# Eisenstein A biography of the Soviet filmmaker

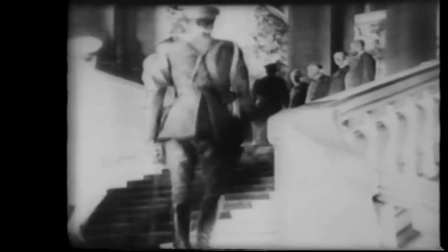[12:45]
Parallel with inspired heroic scenes, he was brilliantly satirical in depicting the enemies and traitors of the revolution.
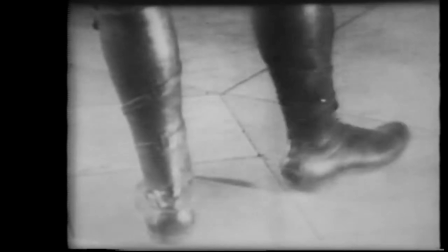[12:54]
The pygmy Kerensky, puffed up with illusions of grandeur, he compared metaphorically to a peacock.
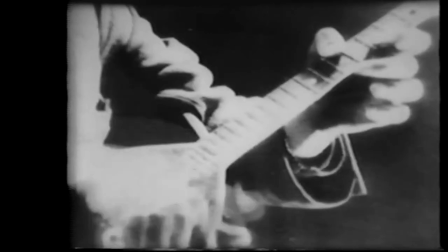[13:04]
The speeches of the social revolutionaries and the Menshevik demagogues to the strumming of a balalaika.
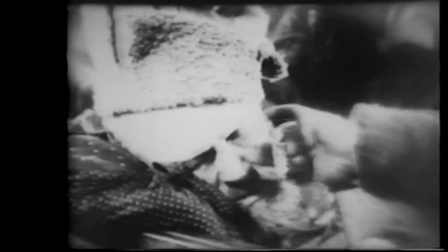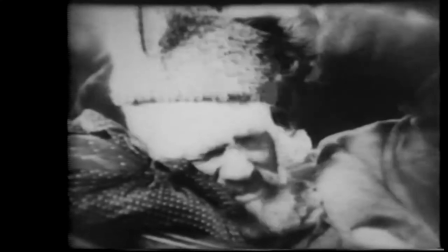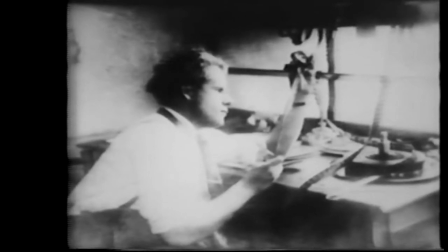[13:24]
In his quest for the new, Eisenstein sometimes let himself be carried away by foreign experiments,
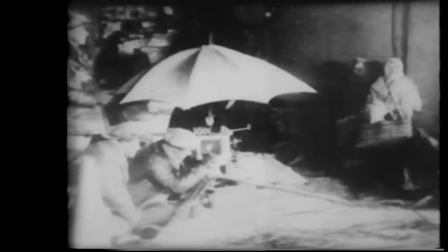[13:30]
as a result of which the film's vision became diffused and the pictorial language excessively complicated.
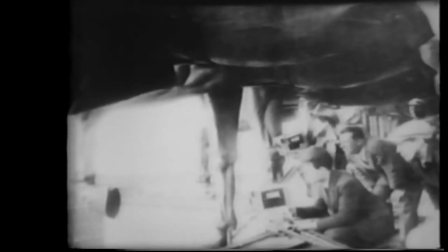[13:36]
But in the key scenes, he achieved rare expressiveness and great simplicity.
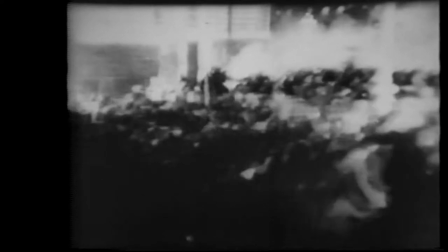[13:41]
He recreated the storming of the Winter Palace with historical accuracy and tremendous revolutionary emotion.
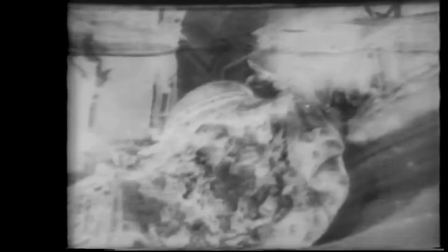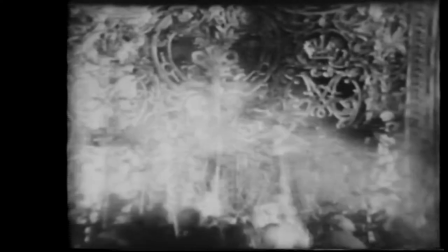[13:53]
The whole sweeping panorama, from the broad masses to a sailor's boot on the imperial crown, as glimpsed by the keen eye of the artist.
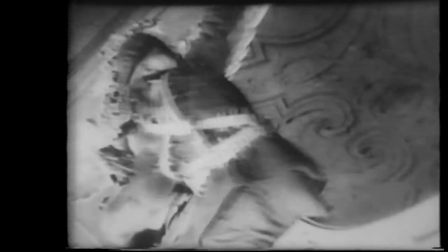[14:05]
The film October exerted great and beneficial influence on the development of Soviet art.
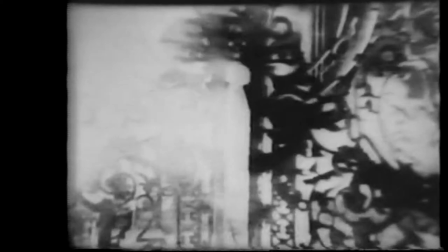[14:11]
Lenin's widow, Nadezhda Krupskaya, wrote in the news after viewing the film October,
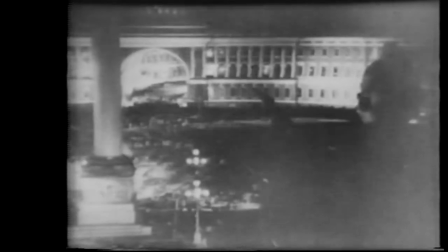[14:16]
is that a new revolutionary art reflecting the lives of the masses is being born here and taking shape.
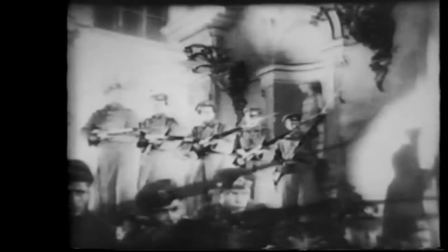[14:22]
To this art of the future. There are very many fine things about it.
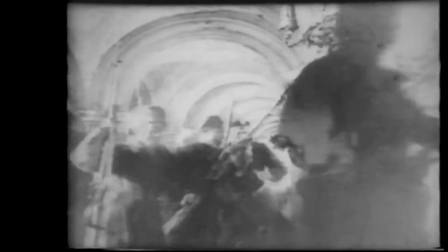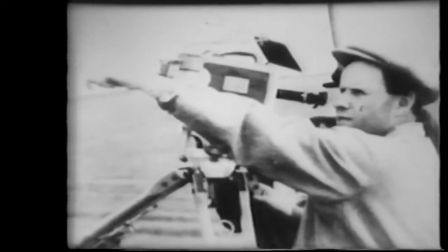[14:35]
Because of their constant quest was new and difficult and needed by the people,
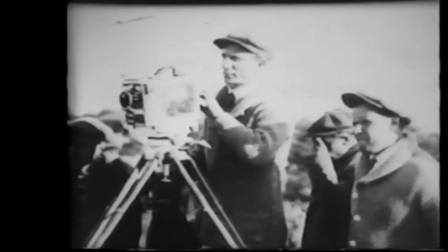[14:40]
Eisenstein, Alexandrov and Tissot tackled one of the complex questions of the day, the theme of the socialist transformation of the countryside.
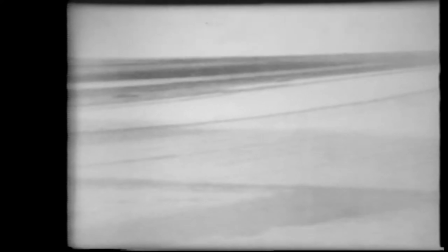[14:49]
That was how the film The Old and the New was conceived.
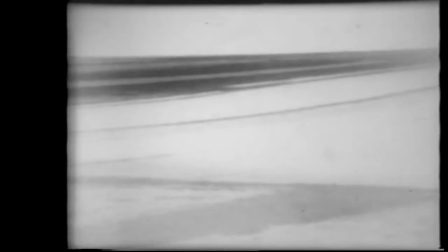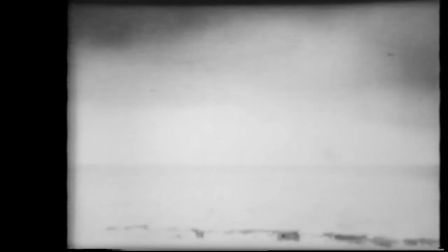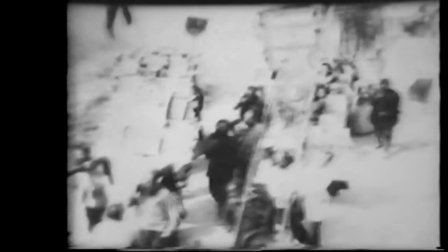[15:02]
As had been the case with October, most members of the cast were not professional actors.
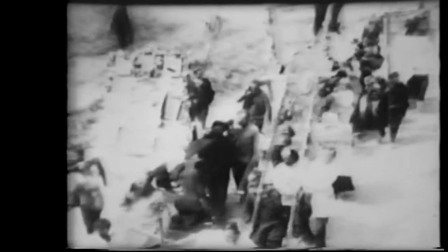[15:07]
Eisenstein had the ability of finding people whose physical appearance was expressive of the thought
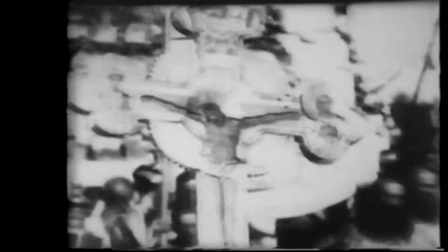[15:12]
the condition or mood he wanted to have conveyed.
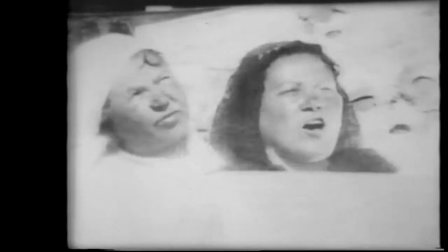[15:19]
Through painstaking selection of the characters in the episode The Pilgrimage, the director told the bitter truth about the ignorance and backwardness of
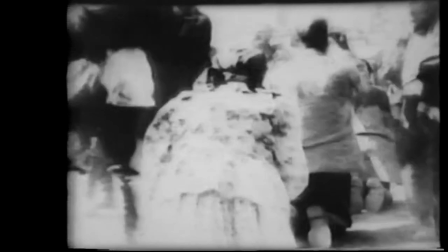[15:28]
old Russia's rural areas and the fanaticism and sluggishness of people who prayed in vain for a drop of rain from their parched fields.
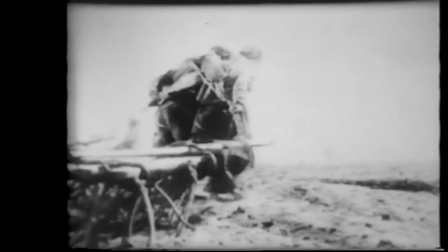[15:41]
The story of how the peasant farmsteads were impoverished, of how people lost their land bit by bit and were ruined.
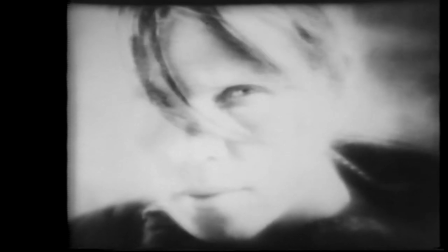[15:51]
The old was contrasted to the new life.
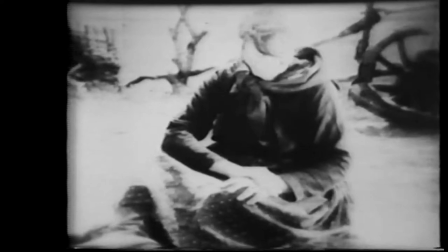[15:55]
Eisenstein saw the future of this plain Russian woman, Marfa Lapkina, who organized a farm cooperative,
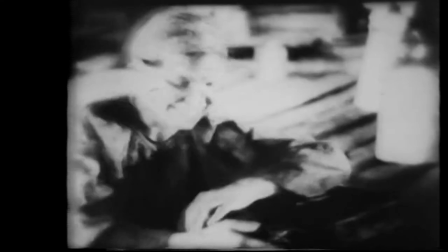[16:02]
confident that by collective work, the people would be infinitely better off. Marfa Lapkina fell asleep.
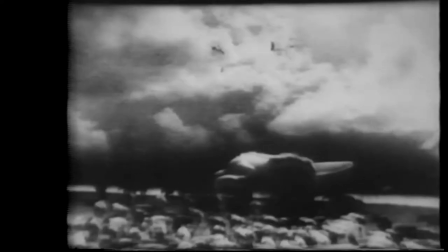[16:12]
In her dreams, she saw the hope of a farmer, a thoroughbred bull.
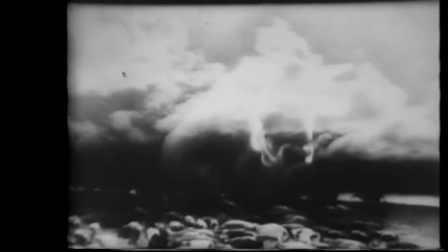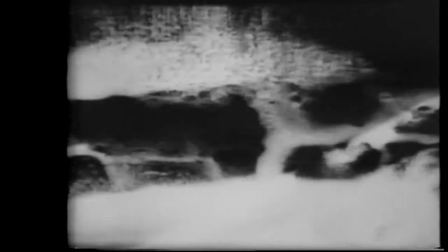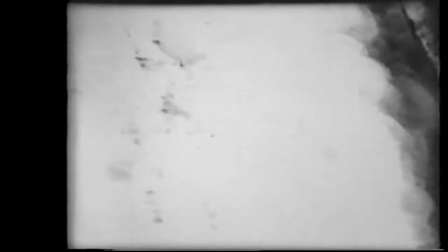[16:27]
And rivers of milk, a land of plenty to replace the poverty of the present.
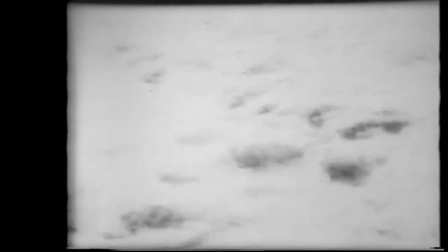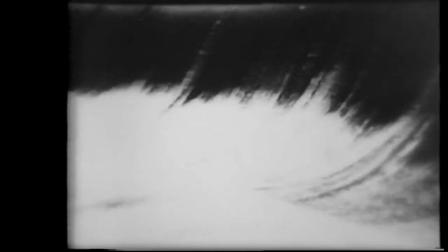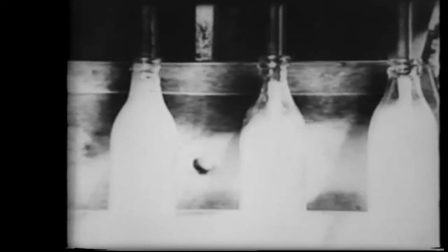[16:43]
A glimpse into the future of the Soviet village was the author's aim in the episode Marfa Lapkina's Dream.
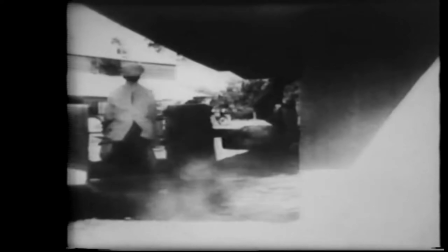[16:49]
They knew that the most daring dreams become reality in the Soviet Union.